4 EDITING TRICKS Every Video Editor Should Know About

Hey folks, Dirty here for Premiere Basics and first let's put on some nice music. Nice. A great video editor is not someone who can make the fanciest effects or transitions. Pro video editors know where to place a cut at just the right time, at just the right place.
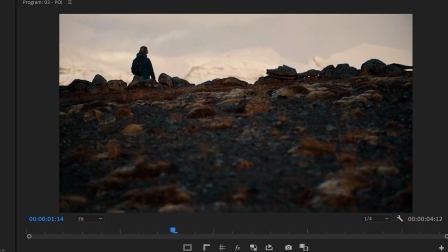(0:19)
We've talked about several of such techniques already like the point of interest and if you haven't seen that video yet, definitely check the link below.
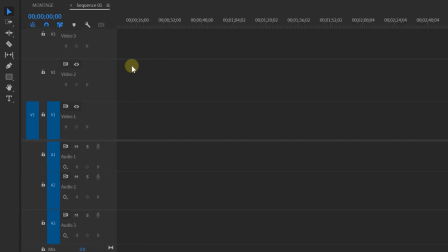(0:25)
Now, I want to show you four different cuts that you can do. I know that razor blade tool seems very boring, but trust me it's the best thing there is inside Premiere.
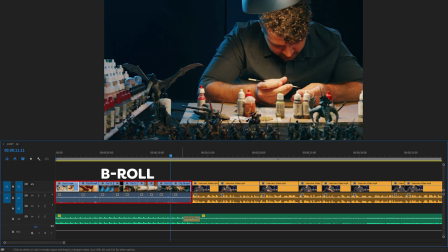(0:33)
I've got two sequences in my timeline. One is some b-roll with a fancy song underneath and that b-roll then cuts to an interview.
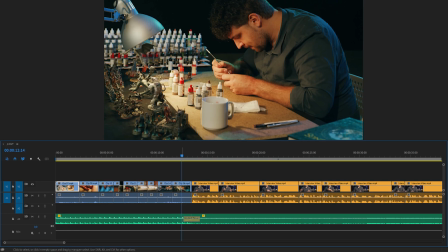(0:40)
A very typical edit. But currently that transition from the b-roll to the interview is pretty hard. They don't connect together. Well that can be fixed with a J cut and it's not referred to a Jordi cut, although that would be awesome.
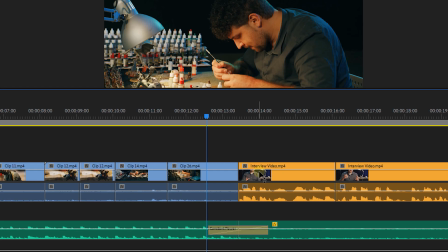(0:52)
I'm gonna trim the video track of the interview. You can select the video track solely by holding down the alt key as you do that. Next, bring the speech from the interview, a track lower, and now drag everything back so that the video clips connect. We will now already start hearing the talent in the last shot of the B-roll sequence.
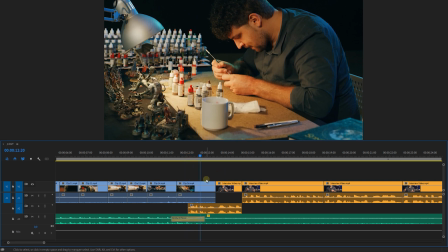(1:10)
Essentially, we are introducing the interview, making the two parts connect better.
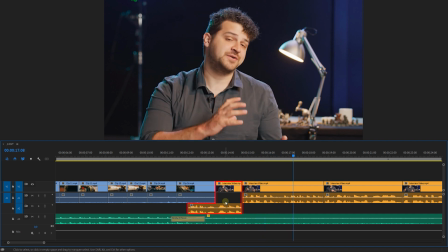(1:14)
It's called a J-cut since the audio track and video track have the shape of a J. The same thing can also be done the other way around.
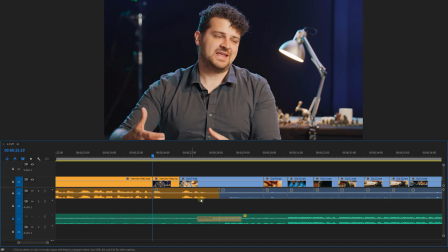(1:21)
You have an interview and you overlap it with a B-roll sequence that follows next. In this case, it's called an L-cut because of the L shape right here. Bam, this song is nice. All right, editing tip number two. We have a shot of myself and this is something that we can use as an editor.
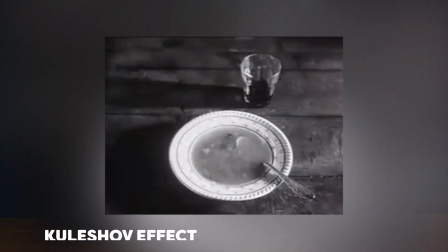(1:36)
It's called the Kalusha effect, an old film experiment from the 1910s.
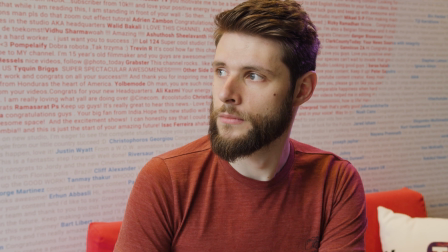(1:40)
If I place a shot of a television next to that, it seems like I'm looking at that TV. We've linked the two shots to each other, even though they were filmed at very different times at very different places. It also tells something about the talent depending on what's playing on a TV. The fact that I look at it shows that I have interest.
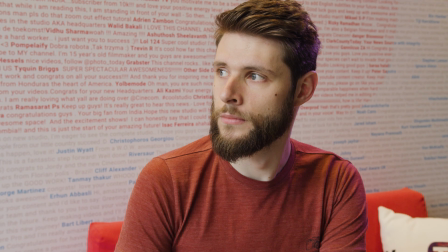(1:59)
Perhaps a news item that I might have something to do with. If we cut to a beautiful girl it might tell that I like her. So depending on the shot that follows we can give backstory to the talent. Although this only works by staring or looking into a certain direction. Trick number three. What's that? Oh you mean how I'm able to use a short song from a craze on YouTube? Good you asked. You know, I downloaded and licensed it from Licked.
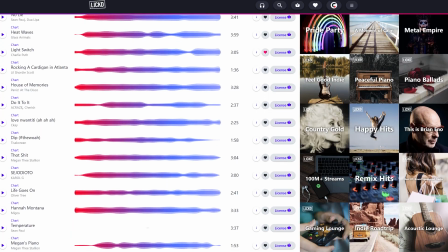(2:23)
Licked is the fastest growing shard music library where you can buy a license per song and use it in monetized social media videos like on YouTube, on Facebook, whatever. 100% claims free. That must be super expensive, you might think. Well, you're wrong.
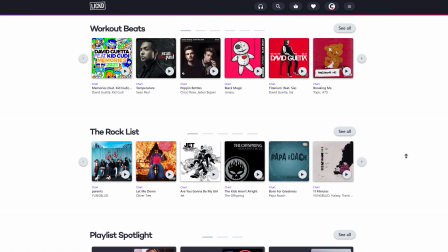(2:38)
It's super cheap. Using shard songs will set your videos apart from the rest.
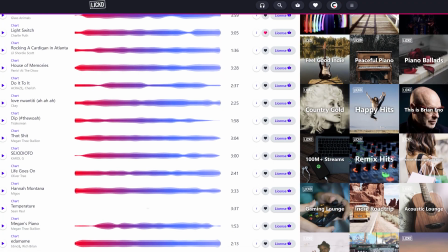(2:42)
As people don't expect to suddenly hear familiar music, people are more likely to engage on your videos, thus helping to grow your channel. You're saving time as the song you had in mind for your edits can actually be the song and not something alternative. So definitely check out your library and see if you can license a song from your favorite artist. The more creators that start using Licked, the more that we can support their mission to sign all the major record labels and publishers. Plus, you're supporting the artist whose music you're licensed. It's a win-win. Now, next to the chart songs, Licked also has added a subscription-based stock music library, making them the one-stop shop for all your licensed music.
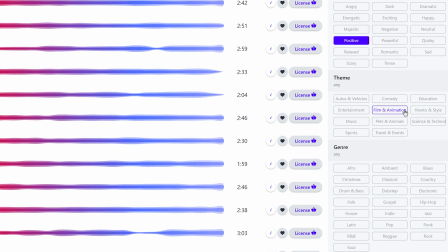(3:16)
You can browse over a million high-quality songs and filter by mood, theme, jar, BPM, whatever, to easily find the right song for your project.
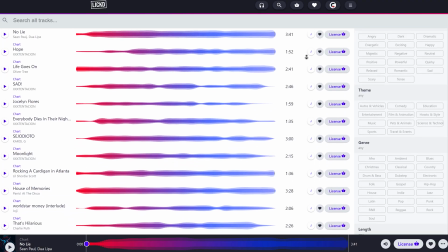(3:25)
Ligged have all your sharp and stock music requirements covered, so you can improve your video quality. Get 50% off your first chart track and 60 days free stock music using the first link in the description down below, so go check it out. Alright, trick number three now, but first let's put on a different song. Damn, it's so cool that we can use this.
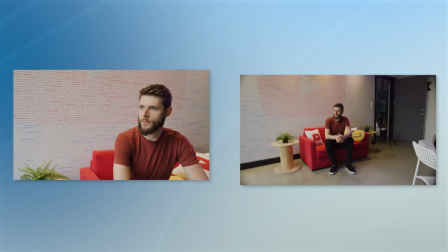(3:44)
Alright, the invisible cut. Here's a shot of me performing an action in a medium shot.
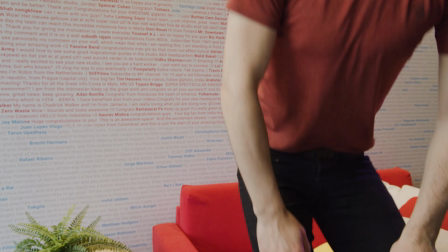(3:49)
We cut to a long shot and I do that action again. Now, if we were to cut it like this, the edit is more noticeable. And the idea of video editing is to make sure that your audience doesn't feel that you've edited a video. I know, it's the most underappreciated job. So how can we hide this cut? Well, as I stand up, I cut in that action to the long shot.
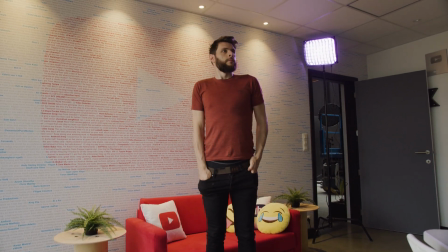(4:09)
That long shot starts in the action as well.
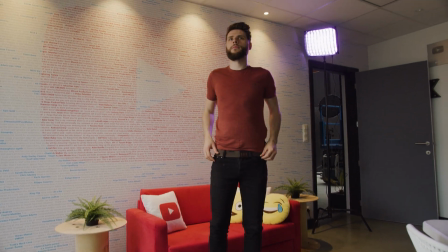(4:12)
Basically, my movement continues through the two shots, linking them better together. You're gonna see this in every film, definitely action scenes. And last but not least, tight cuts.
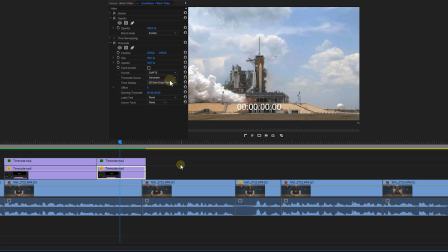(4:23)
Here's a timeline from one of our tutorials and this is the track of my speech. And here's an example where the right clip has too much spacing before I start to talk.
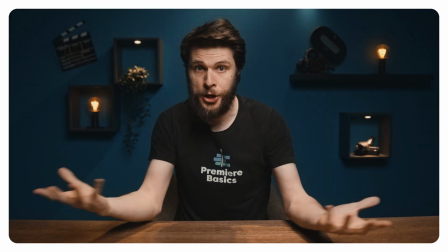(4:32)
You can see it here at the waveforms. Let's have a look at it.
Or you can also change it to multiply and have an in-text video.
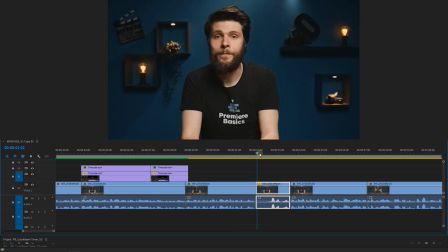(4:38) That's up to you.
The pacing is completely off. Now, let's trim that clip right to when my speech starts.
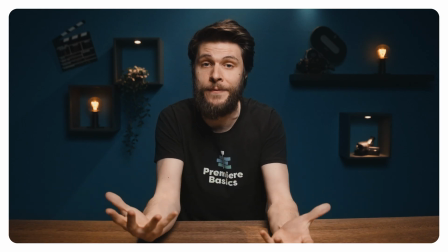(4:45) Or you can also change it to multiply and have an in-text video. That's up to you.
Much better as you can see. And this is not only for speech, but for every jar. If a pause does not add value to your edit, then remove it. Having tight cuts also makes your editing less noticeable, which is again, the entire idea of video editing. Now, thank you so much for watching guys, and thank you Licked for the support. Definitely check out the link in the description down below for more information.
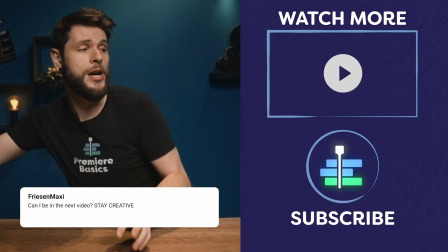(5:09)
And as always, stay creative. Now, check out the video here on my left for more. This one is a very cool video.
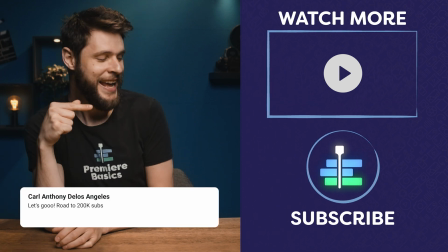(5:15)
You're gonna learn a ton of new tricks, tips, so check that out. And over there is a subscribe button to see us every single week.
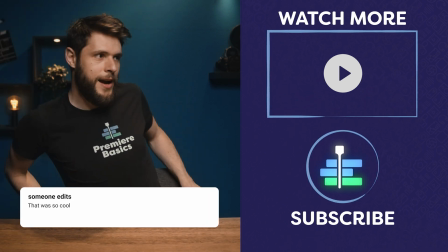(5:22)
And now, I'm out, goodbye, take care and I'll see you next week.